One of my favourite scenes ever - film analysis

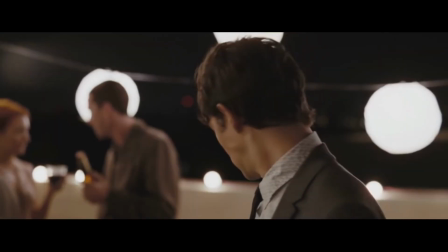[4:07]
Leaving those small frames in before cutting is a really interesting choice and for me it really feels like if reality is hitting him like a brick.
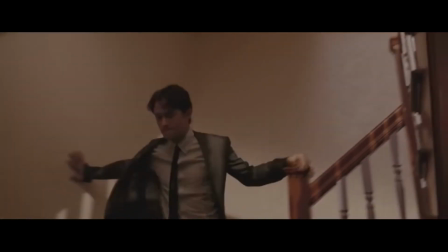[4:19]
This is also emphasized with the quicker cuts of him running upstairs, desperate to run away.
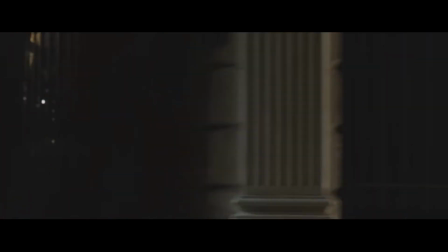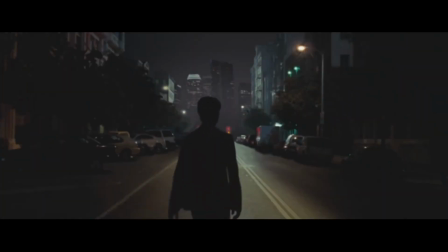[4:34]
As he leaves and he's walking down the street, we hear the fenced door hitting against itself, emphasizing the force Tom had to burst open the door.
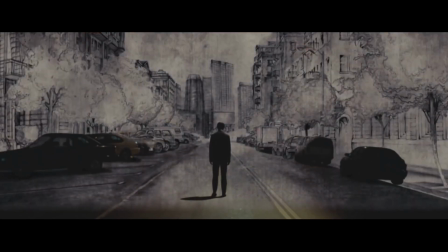[4:42]
What's also interesting is that other diegetic sounds are absent, except for the sounds of an ambulance.
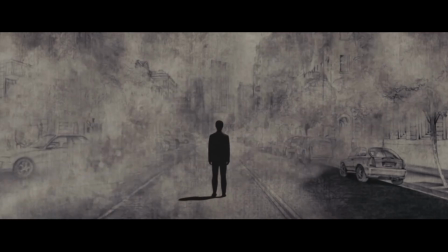[4:47]
It's a very subtle touch to show how much Tom feels caged in and show all the pain he's going through.
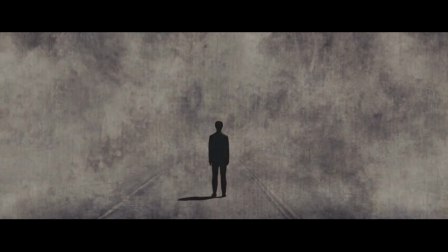[4:52]
And at the end of the sequence the city turns to a drawing as you literally see the world come crashing down on him.